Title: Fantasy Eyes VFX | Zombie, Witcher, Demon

Changing your actor's eyes can be a really fun and effective visual effects technique,
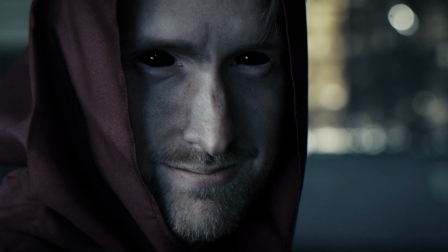whether you're creating a zombie short film or a Witcher-inspired scene, or you're just wanting to add in a fantasy element to one of your actors. In this tutorial, we're going to take a look at some of the techniques that I use to create the shots that you just saw. In case you missed it, last week we started our Halloween competition,
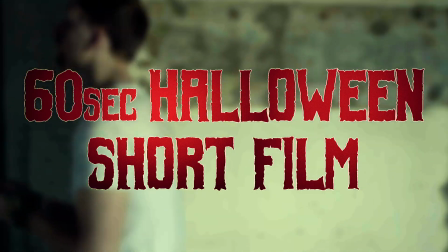where we challenged you guys to create a short film between 30 and 60 seconds with the theme of your worst nightmare.
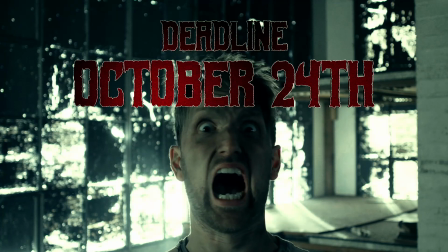We've got some really great prizes to give away, and we're going to be hosting live streams throughout the month to help you guys along the way and answer any questions that you might have.
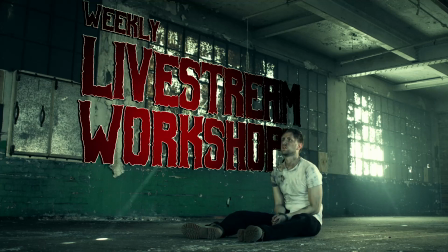You can find more info for the contest in the card on screen. So when creating eye visual effects, there's basically one thing that you have to do regardless of the effect that you're going for, and that is track your actor's eyes.
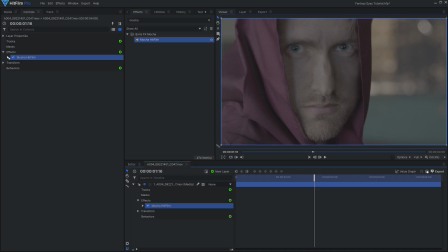For this step, I'm going to be using Mocha HitFilm, which is included in HitFilm Pro and is available as an add-on for Express,
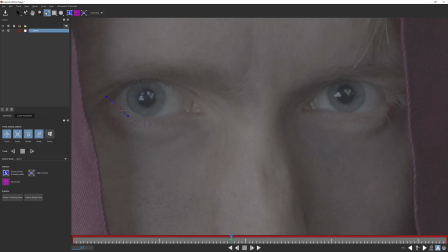but I highly recommend this method because otherwise you're going to be doing it manually, which can take up time and can be a pain. We have a tutorial on using Mocha HitFilm, so if you haven't seen that, be sure to check it out to get the basics.
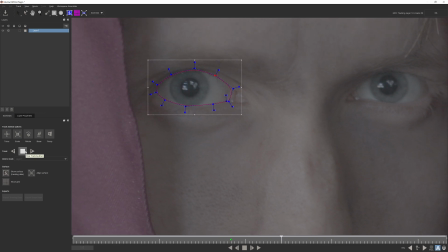The basic steps are to apply Mocha HitFilm to your footage, open it up, and use the X-Spline layer tool to draw a shape around your actor's eyes.
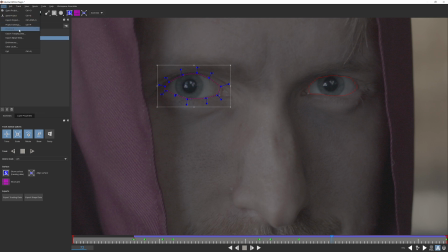You can then track forwards and backwards, and then export that tracking data as a HitFilm composite shot.
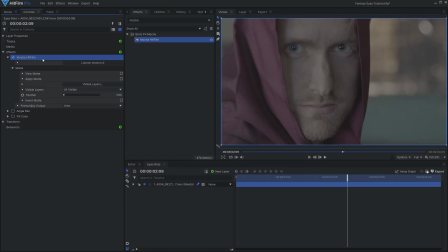In HitFilm, if you checkmark Apply Matte, you can also create a cutout for all the shapes that you had inside of Mocha.
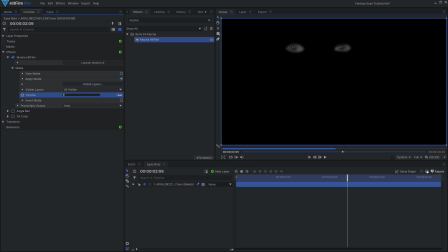This is useful for creating a matte of the eye shape itself. Now that we have the tracking data and the matte for the eyes itself, we can begin adding whatever kind of effects we like.
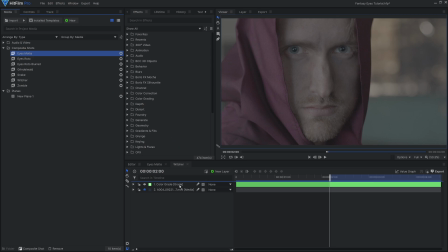So first is this Witcher-inspired black eye design. This is actually really simple. All you have to do is bring in the eye matte that you tracked earlier and fill it with black.
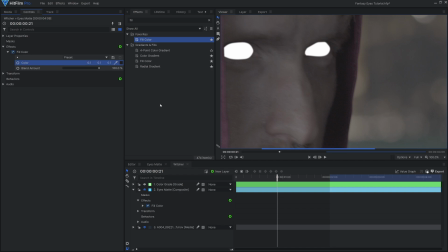One thing that is important is that we shot in log, so it's a very flat image. When you're choosing the black color, you're going to want to sample it from a shadow inside of your actual footage instead of pure black.
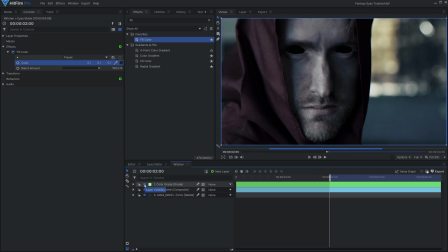This way, when you color grade it, it matches the rest of the footage and is darkened appropriately. Next, duplicate the footage itself and bring it up top.
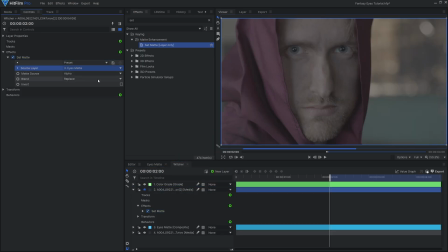I'll use a set matte effect and change it to the eye matte from earlier. This restricts the footage to only those areas.
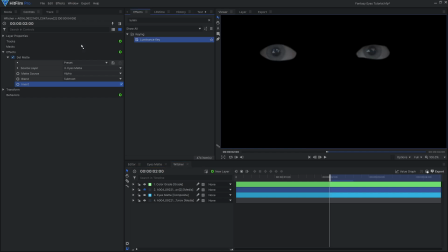I'll then use a luminance key to remove the dark areas of the footage, and I'm left with just the highlights, which are the reflections.
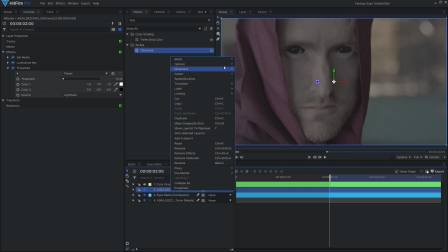I can then set this layer's blend to add to put it back on top of the footage. And these reflections make all the difference in your composite.
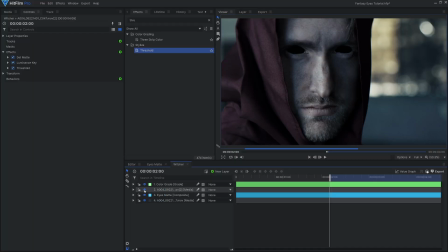It's much more realistic since the eye, even though it's black, is still reflecting the environment around it.
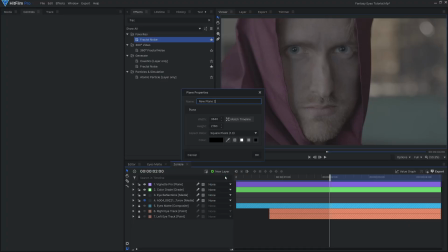Next up is how to create the zombie eyes. For this, I'm going to use fractal noise, which is super useful for all kinds of effects.
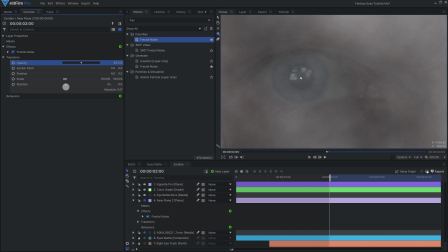I'll create a new plane and add the effect to it, and then draw a circle mask using the ellipse mask tool.
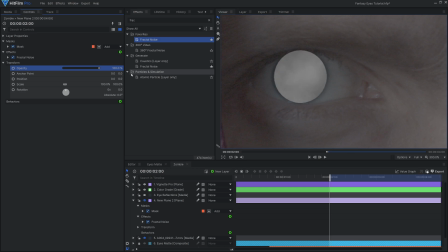I'll parent the layer itself to the respective eye track so that it moves along with it. For the fractal noise settings, these are kind of up to you depending on the look you're going for, but for this I kept it as the default clouds type and lowered the scale so that there's more detail.
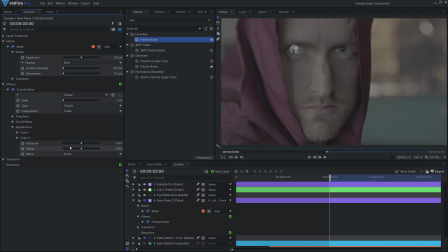In the appearance section, you can adjust the exposure and offset to adjust the contrast.
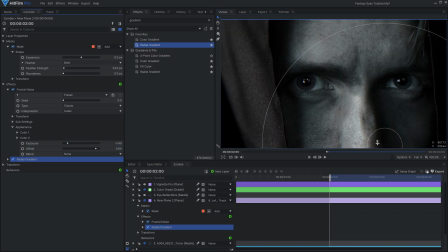If you want to add a white pupil or just a white smoky area, you can use the radial gradient effect on top of the fractal noise. I'll set the colors to white and change the blend to add.
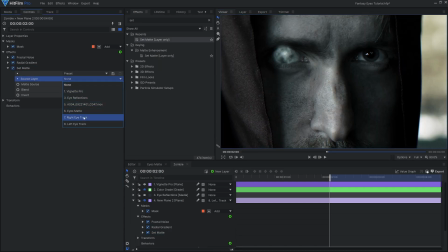If the texture is extending outside of your actor's eye, this is where you would apply a set matte effect and set it to the eye roto from earlier.
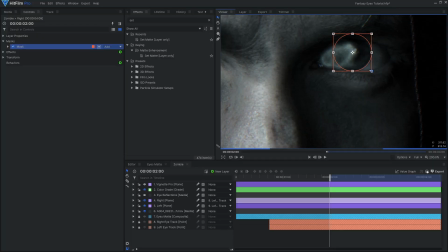Once you're happy with how this is looking, duplicate the process for the other eye and remember to change any sort of parents so that it goes from the right to the left eye or vice versa.
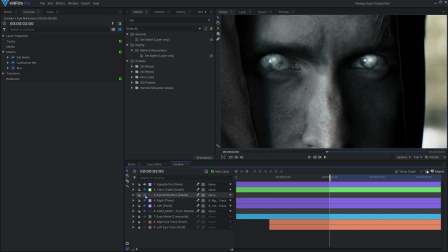Then I'll use the technique from earlier to add eye reflections on top, and it's important to keep the environments and lighting in mind when you're compositing.
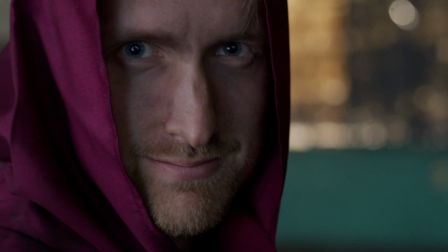In this shot, Tom's left eye is in shadow, so it's important to consider that when you're adjusting the brightness of whatever detail is going into it.
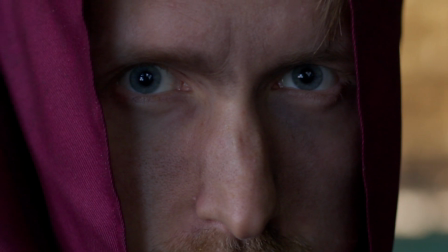The shadow of the hood also passes in front of the right eye, so I had to keyframe any detail to be darker in those couple of frames.
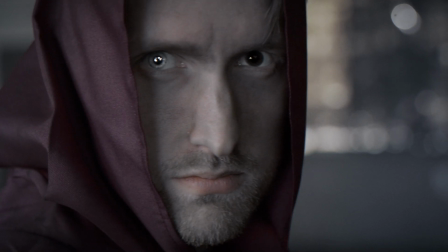This next effect was inspired by Grindelwald from the Fantastic Beasts movie series.
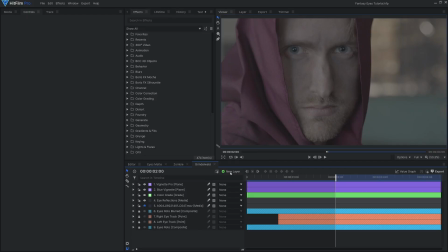It's very simple, all you're going to do is create a grade layer and parent that to the motion track for the eye. Like before, I'm going to create an ellipse mask around the iris and feather it. Then I'm going to use an effect to brighten the footage.
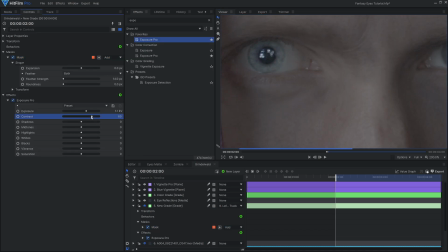You can use curves, brightness and contrast, exposure pro, pretty much whatever you like.
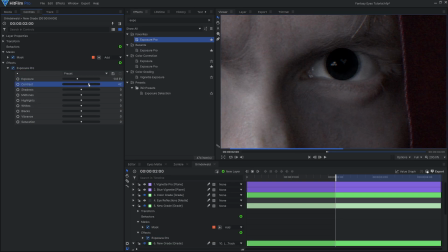I'll then do the opposite on the other eye to darken it down to brown. I'll also use a hue colorize effect to add a brown tint. For the shot where Tom has golden eyes and different pupils, I did basically the same thing as before combined.
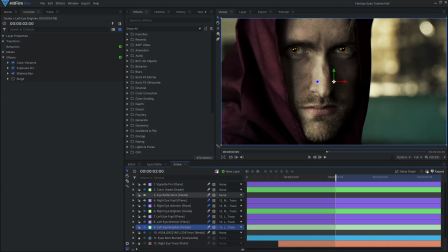So I used fractal noise to add in some texture. I used a mask grade layer to brighten the footage and make his irises a bit more golden.